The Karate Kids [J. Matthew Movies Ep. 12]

Or the big set pieces in the middle, like the garage scene in Thunderbolt,
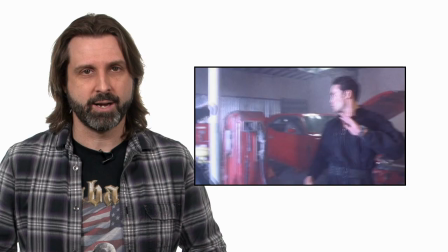or the garage scene in Transporter 3, or the motel garage scene in Drive. I guess you might say a garage is a pretty good place to park your fight scene. Huh? Yeah? It's a joke! But the All-Valley Tournament is like a short film unto itself. You could start the movie at 1 hour 45 and understand the entire thing. It's the story of the triumph of Daniel and the simultaneous redemption of the Cobra Kai. But for some reason, the reboot left out half of that. Let's start with a quick rundown. The reboot gives Bobby's role to Dutch, so just bear with me on that. For simplicity, I'll use the Federation Standard 1984 nomenclature for everyone.
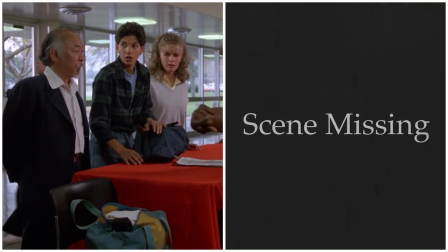Daniel, Miyagi, and Ali arrive at the tournament. Dutch provokes Daniel in the locker room.
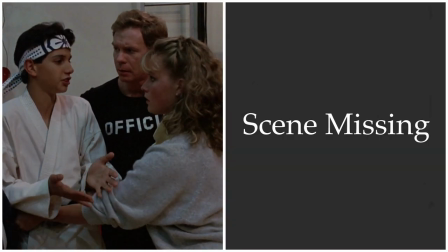Ali is nearly barred from entering the floor.
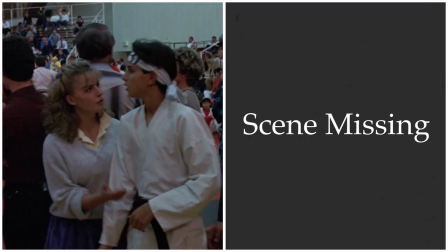Mr. Miyagi doesn't know the rules, which makes Ali a valuable asset because she does.
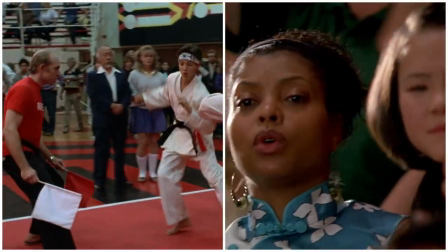Daniel competes in his first match and has issued a warning for running out of the ring.
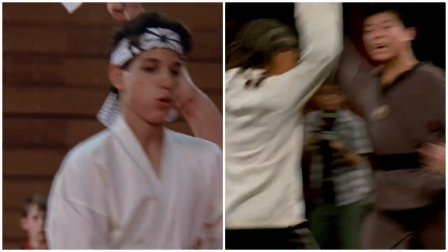A musical fighting montage happens. Bobby seeks his sensei's approval.
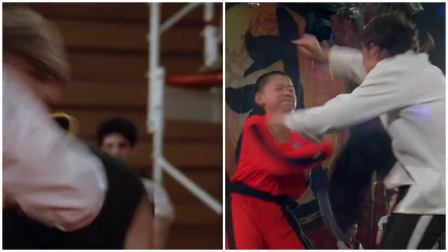Daniel defeats a lesser Cobra Kai. Dutch refuses to bow.
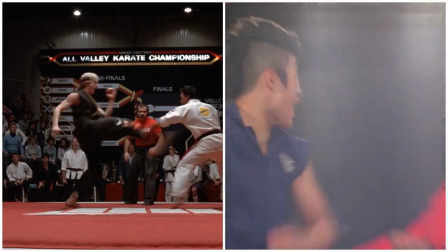Daniel defeats Dutch. Johnny defeats the only dangerous non-Cobra Kai competitor.
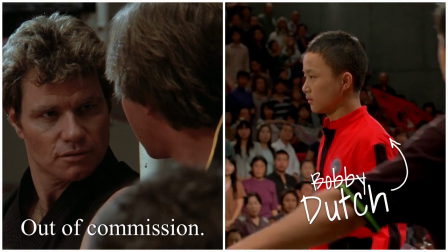Sensei Kreese instructs Bobby to injure Daniel. Johnny begins to lose faith in Kreese.
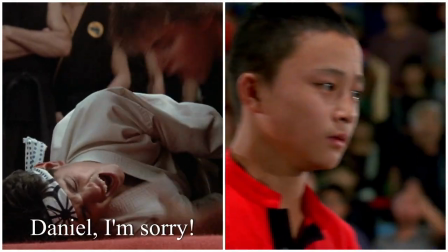Bobby Dutch obeys and immediately regrets it. All the Cobra Kai begin to lose faith in Kreese.
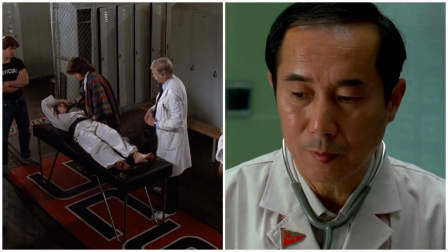Daniel is told by the doctor that he may not continue, but Miyagi is a better doctor than the actual doctor.
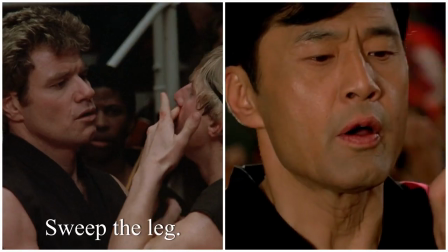Daniel returns to face Johnny on the mat. Kreese orders Johnny to attack Daniel's injured leg.
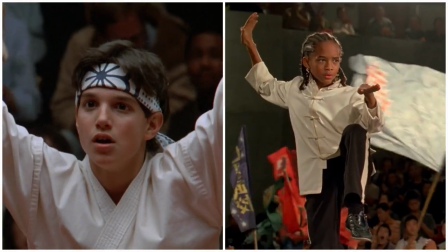Johnny obeys. Daniel wins with a special move that he learned in secret. Johnny presents Daniel with his trophy. The reboot omits three short vignettes right from the start.
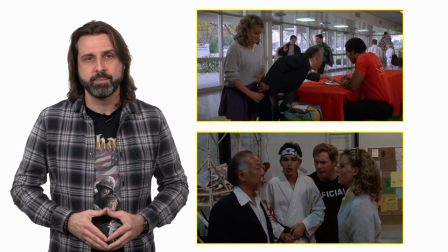Two are comic relief that also reinforce the outsider theme, and the third establishes Dutch as a secondary antagonist,
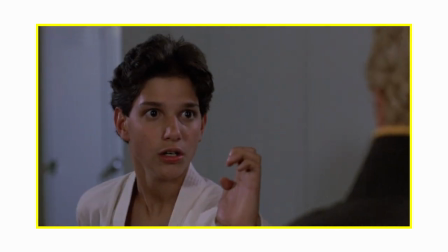possibly even more dangerous than Johnny. And that's what really kills me. They hobbled the story about the Cobra Kai kids. In 1984, there is a very clear story arc that happens over the course of the tournament.
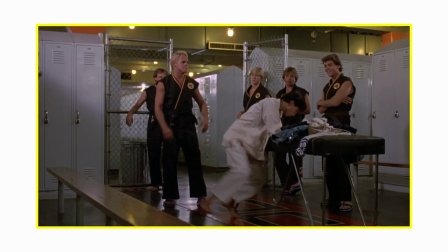First, we establish Dutch as the most aggressive Cobra Kai. I mean, look at Johnny here.
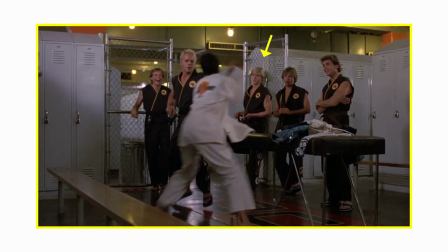He doesn't even want to be there. Dutch is provoking Daniel, and Tommy is having the time of his life watching, but Johnny and Bobby over there just aren't even interested. And if you want to get film school on it, you should notice that the two groups are physically separated in the frame by Daniel himself.
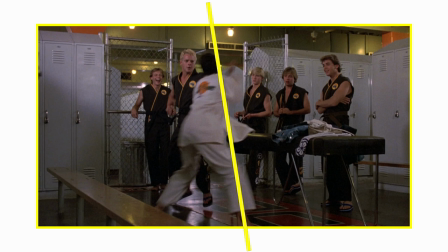They are literally on opposite sides of the conflict with Daniel already. Next, we see Bobby looking to Kreese, seeking his approval.
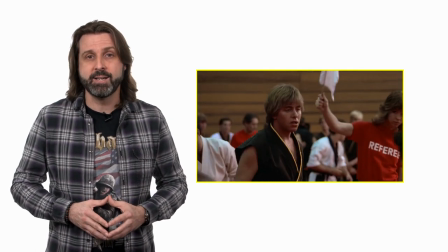So when we later see his revulsion at being asked to kneecap Daniel, we understand why he does it anyway.
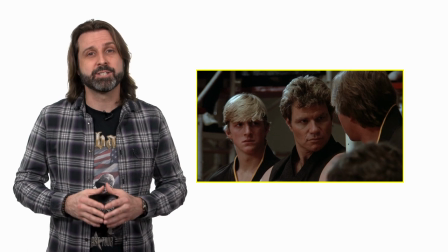And having overheard that instruction, Johnny is throwing some serious side-eye at Kreese in every shot thereafter.
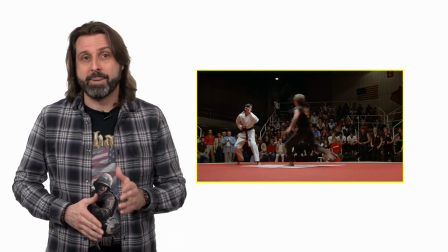He is not happy with the way this is going. Once Bobby does what he's asked despite his misgivings, he immediately regrets it.
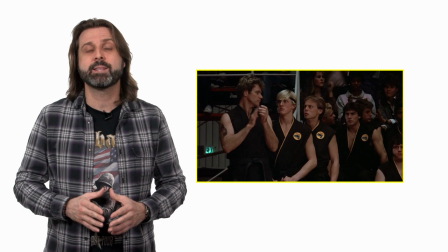And afterward, we see the entire Cobra Kai crew rethinking their life choices. Anyway, none of this is in the reboot.
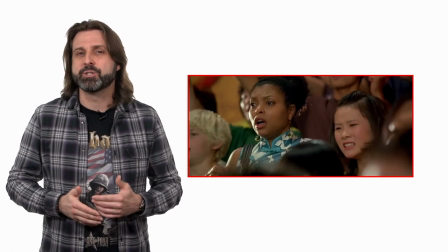The reboot gives Bobby's role in the tournament to Dutch for some reason. And so through Dutch, we do see his regret after the illegal technique. But we don't see Johnny ever questioning his teacher, and we never see an explicit instruction for either of them to hurt Dre. which makes them both much more complicit in the whole thing.
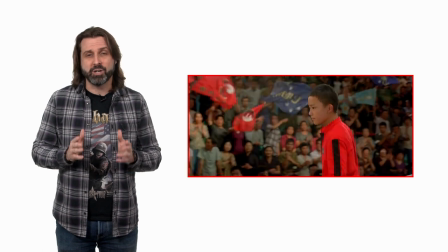All Johnny gets is a super vague no mercy, and Bobby Dutch goes full Tonya Harding with nothing more than a soulful glance from Kreese.
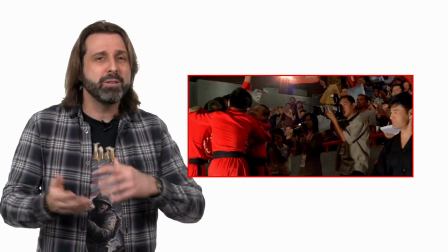And they even include this shot where all of the children just completely ignore their Kreese.